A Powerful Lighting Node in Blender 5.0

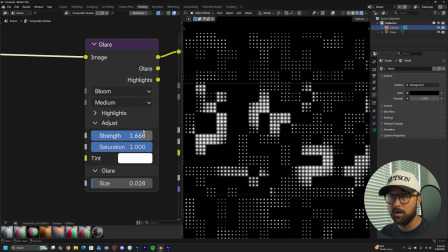So this is a little bit too much. So maybe we can bring our strength down. But specifically what we're looking at is a glow that is really tight to the object.
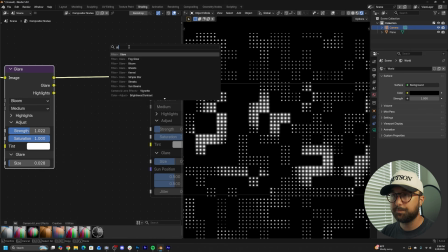Then let's get another glare. Put it here and go here to bloom.
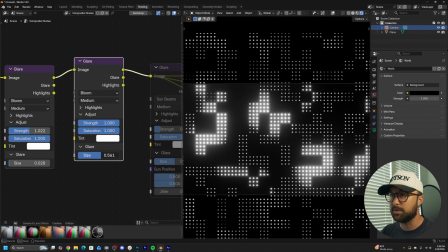And now we have one that's a little bigger. So you can get your size to be a little bit bigger, even bring up your strength if you want. But the whole point is to get a more atmospheric glow. So you have this glow, and this glow.
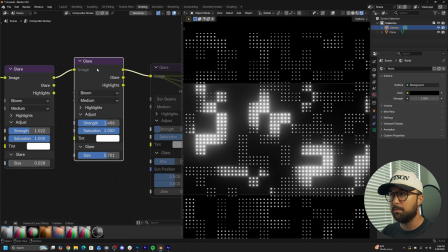Alone, they don't look that great. But combined together, you get a really punchy glow and it looks great.
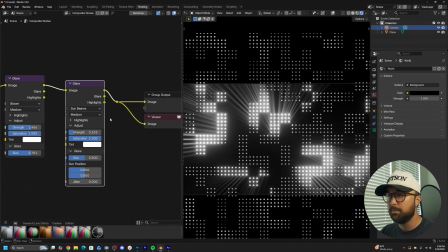And then we'll add the glare. So just to give you kind of a before and after, I'm gonna bring up the strength.
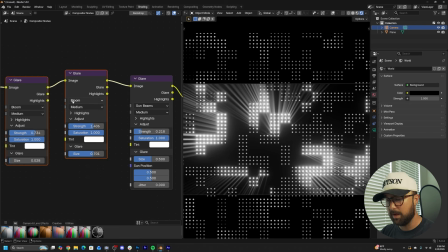I'm gonna hit M on these.
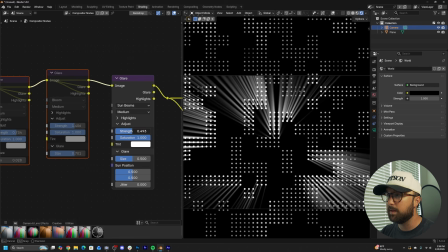If we just added the sunbeams, which is one of the bigger things that this video is about, is how to use the sunbeams, how to make them look really good. A lot of times you might just throw sunbeams on that. You have some glowing parts, now they have sunbeams, but they're missing some context.
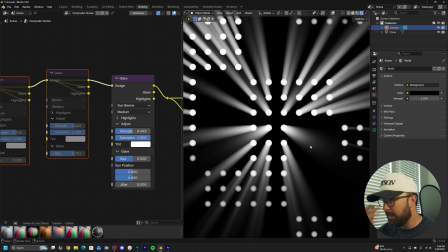They're missing, it telling you how bright they are.
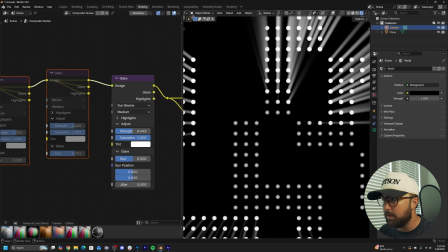Right now, yes, visually from like a value standpoint, these do look brighter, but it's not really super obvious.
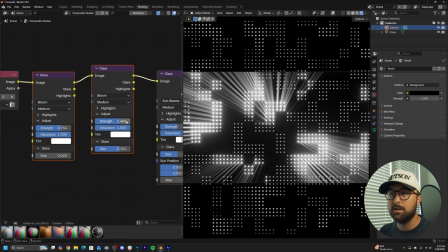If you go ahead now and add some punchy glowing, you get a much better looking view.
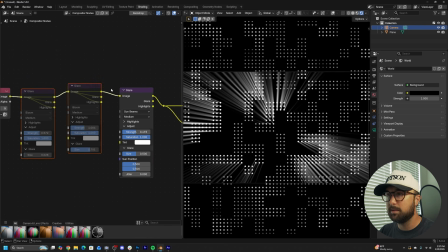So again, I'm gonna mute this. That's the glare just by itself.
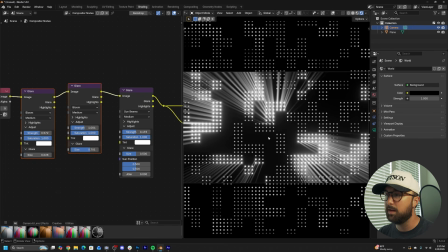Add that. It's way more punchy. It's much brighter and it looks better. Like I mentioned in the beginning, you can either use it in a really subtle way or you can use it in a really obvious way. But if you want to use it obviously, you want to kind of reinforce it with some other glows to give some more context about how bright it is.
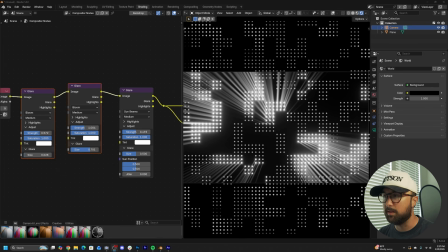So that's kind of the bigger point that this video is driving. Okay, now let's go ahead back to shading.
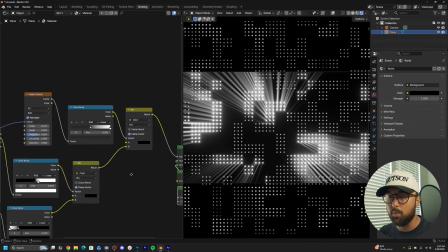So I'm gonna hit this drop down and go back to the shader editor and finish this animation out. So one, let me give it a nice color. I'm gonna pick the color in my animation.
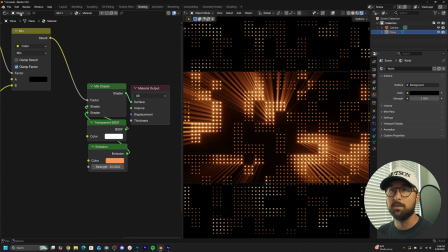You can pick any color that you want. Oh, I also forgot one compositing thing. We're gonna go back here to the compositor.
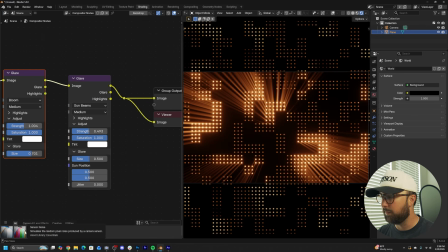Right down here, if you're in 5.0, you have a sensor noise node.
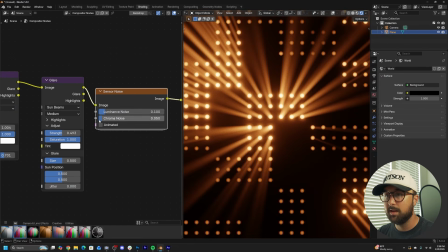We're gonna add some sensor noise to the very end. I'm gonna zoom in so I can see it. Bring chroma noise down, bring sensor noise up, and click animated.
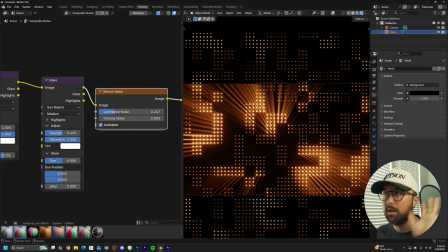And now it's going to give you some natural noise into this. I prefer it. You don't have to do it if you don't want to. Again, let's go now back to the shader editor.
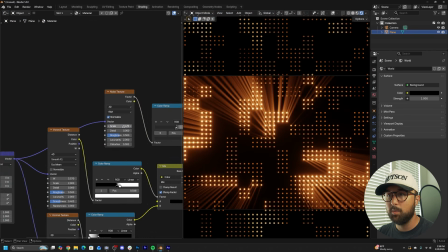So now we have this. We can go here with the noise texture, go from 3D to 4D.
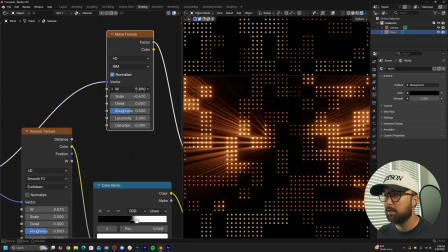And we can animate these lights going in and out.
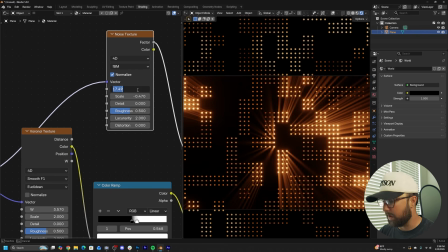And it looks pretty cool. So let's go ahead. I'm going to animate this into a loop.
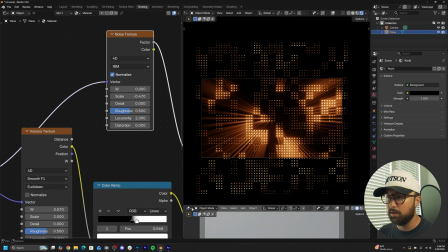So we'll bring this up here, go over and switch over to the timeline.
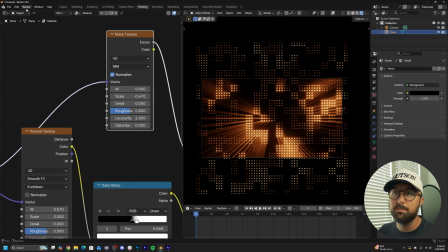And I'm going to keep it at 250 frames. Just keep it at default. I'm going to go back to frame 0 and make sure your default interpolation in your animation is linear.
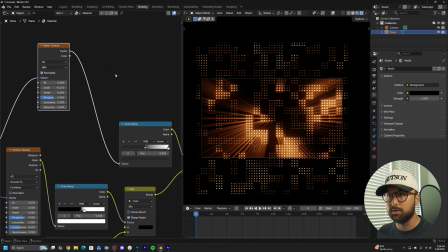So we're going to loop the W of the noise texture. So we're going to need to get a mix color node, bring it here.
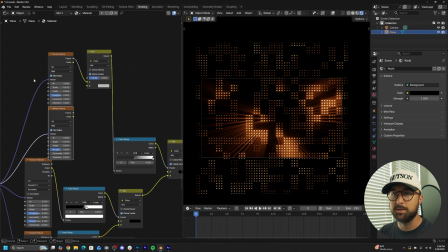And then we're going to hit Control-Shift-D, duplicate the noise, and just keep it connected to its mapping, and plug factor as well.
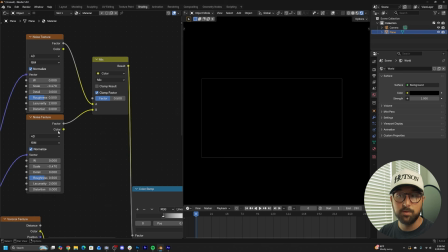So keep using the factor of both, or if you're using color, use the color of both. And these need to be identical.
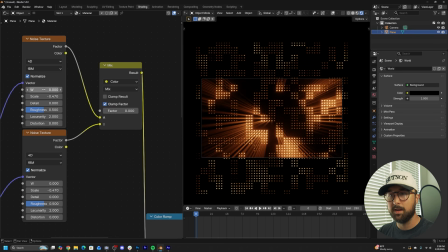So remember, go to frame 0. I'm going to bring the factor over. I'm going to hit I on the W, I on the factor, go to the very end, and type in 10, hit I, bring the factor over, hit I, and then on this one, at the very end of the timeline,
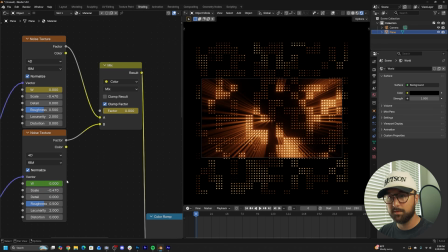hit I on the W, go back to frame 0 and do -10.
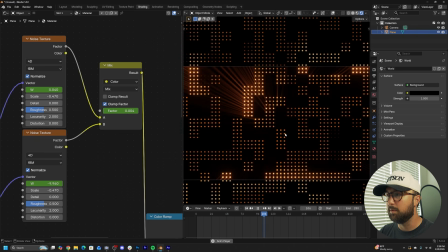There we go. So now you have some movement in the glare.
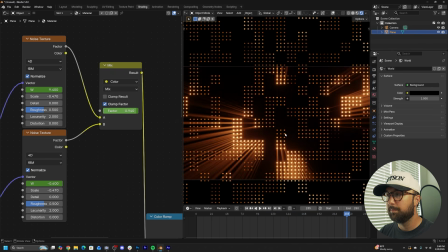Sweet. Last thing I want to do is now take this.
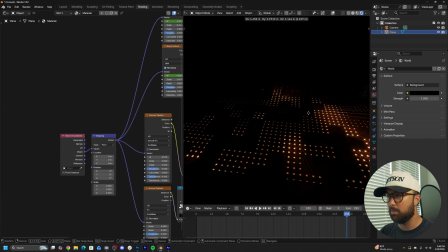I want to take this plane, this grid that we're working with, and I just want to go ahead and hit Shift-D,
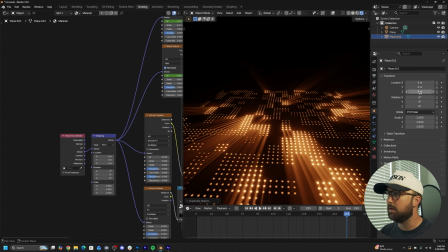right-click, and then here in the Z and the axis, just bring it up on the location.
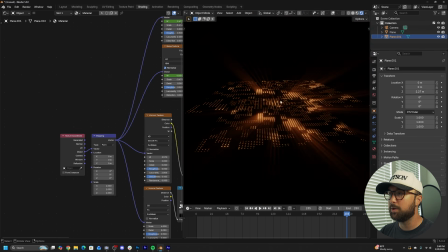I want a brand new, much higher grid so that when the camera is moving, we have some parallax.
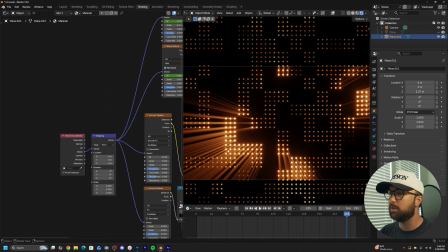So here in the outliner, I'm going to hide the original. Look at this one. Right up here, you can see where it says 3.
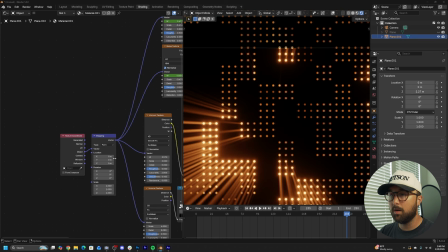I'm going to click that number so this is now a fresh duplicate. And all I'm going to do is make these circles a lot smaller.
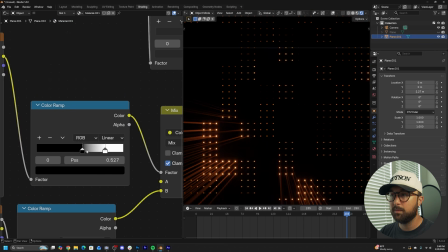And then here in the mask, we're going to get fewer of them, just like this.
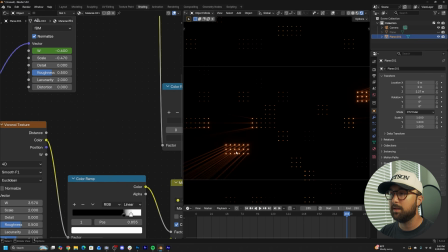And then the last thing I want to do is I want to change the location of this noise texture,
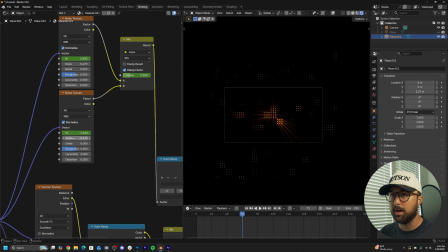the one that's animating, so it's not copying the grid behind it. And all I'll do is here in the mapping, just change the location.
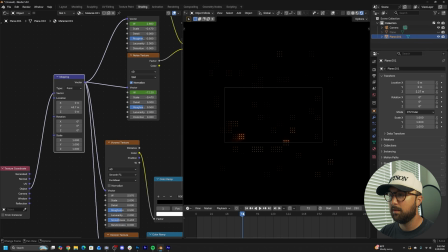Just like that. So now it's different. And you can move your timeline around and there'll be a couple of these.
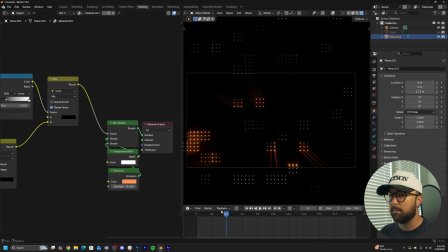I'm just going to go ahead and make it brighter. Just like that. So that there is a difference.
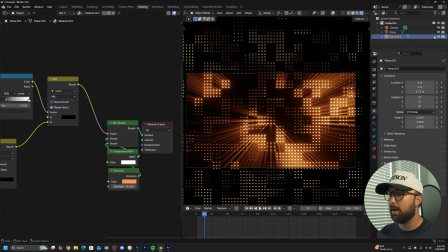Just like that. So now if I bring my old back and I move my camera around,
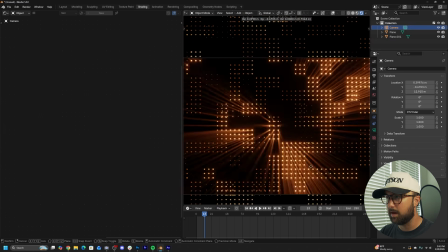there is some parallax with the dots that are in front of it, which looks pretty cool in my opinion.
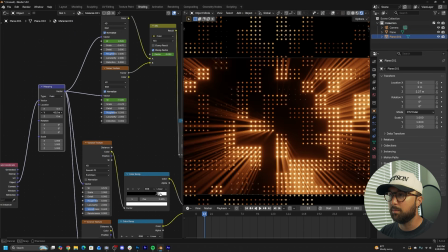So then I'm gonna go play with that location a little bit more until we have some really cool stuff going on.
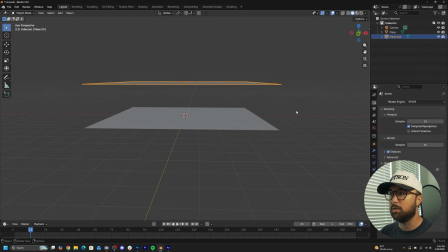Now let's create the actual loop and finish this off and call it a day.
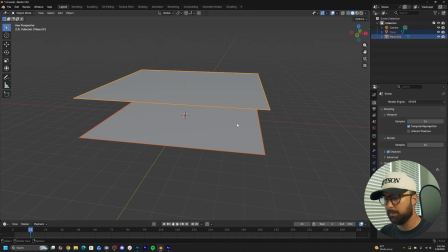So let's highlight these two grids, hit M, new collection.
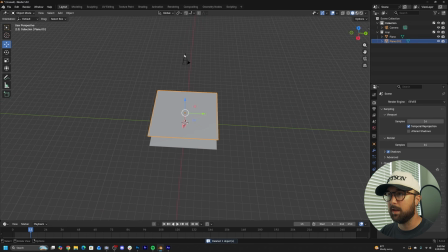I'm just gonna call it loop. And then on the green line, because the camera is going to be moving that direction, I'm going to hit Shift-A, Collection Instance Loop.
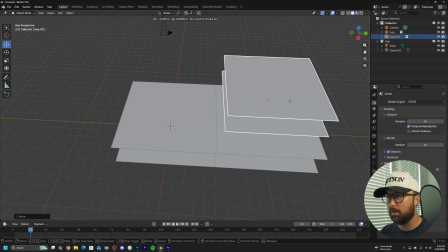Make sure you hold down Control and snap this to the very edge. I'm going to hit Alt-D and snap this one to the very edge as well on the bottom.
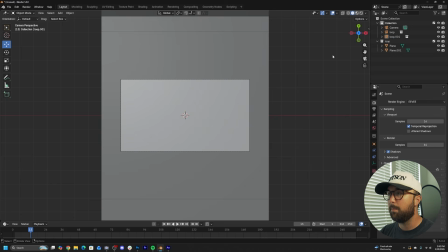So now we can animate our camera.
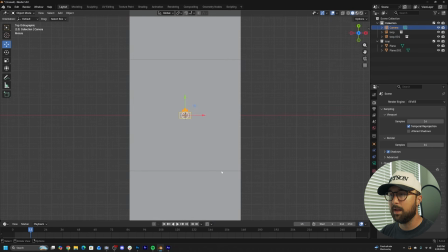So I'm going to hit the tilde key and go to the top. This camera is going to animate from one end of the grid to the other, and we scaled it by 5. Remember, we hit S5. That's very important to do that. So on the camera, on the Y settings, bring it to the -5.
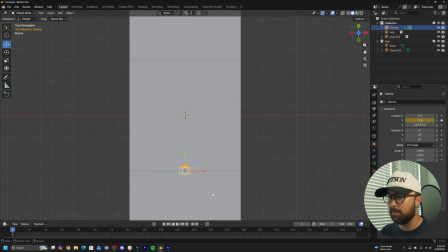Go back to frame 0. Add a keyframe on the Y. Go to the end of the timeline and type in 5. That is going to get him to the exact edge.
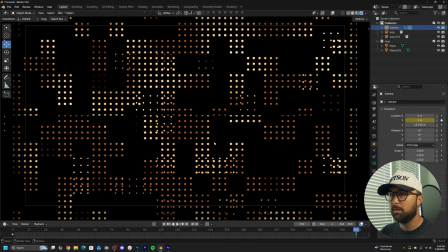So now, if I go to my camera view, and I get my compositing, you get
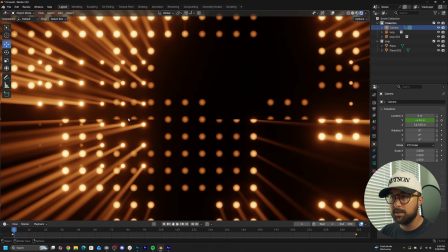in animation. Now let's look at one thing really specifically. See on the edge, you can see the material is cut off.
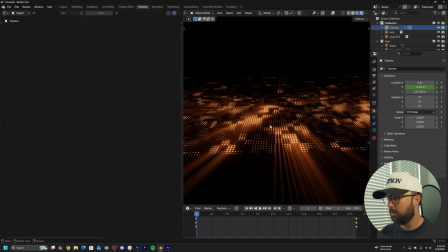That's an easy fix. So let's go back to the shading, zoom in to that cutoff spot.
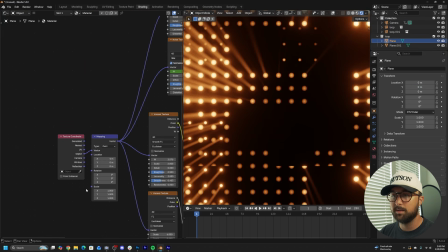I'm going to click on the first plane in my outliner.
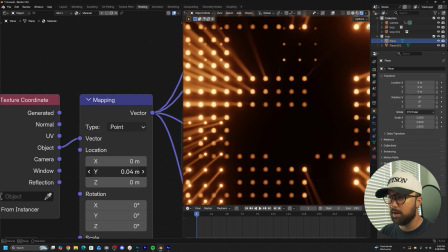On the X, on the Y location, just bring it down till it doesn't cut off. So just like that, we're just moving the texture.
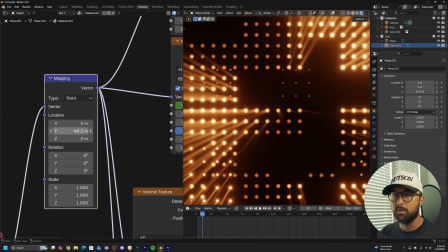And then I think the top one doesn't have, it doesn't have that problem because we already moved it around on the Y. But if you can see the top one cutting off, do that as well.
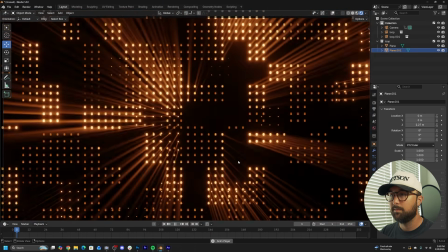And guess what? We're finished with this animation.
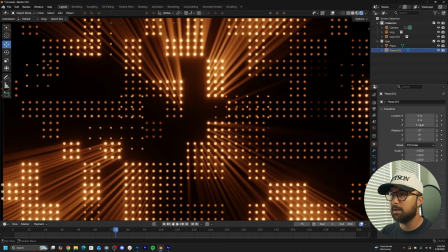I would say the second plane needs to come up some so that there's a more dramatic change.
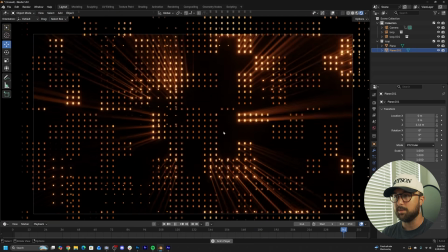But we are completely finished. It's going to be a seamless loop, and you can export it out and do anything you want with it.
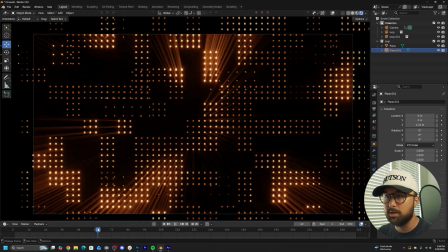It's really cool. But the biggest thing to learn is using the light rays node,
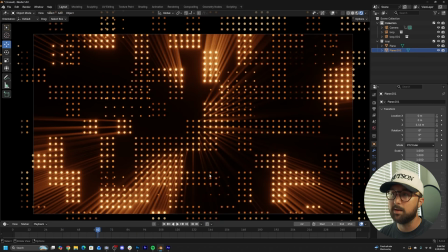how to make it look really punchy by using other glare settings and really reinforcing that to make something really cool looking. But with that being said, thank you guys for watching. Hope you enjoyed it. Again, feel free to check out the other content that I have on Patreon, linked in the description, and I will see you guys in the next one.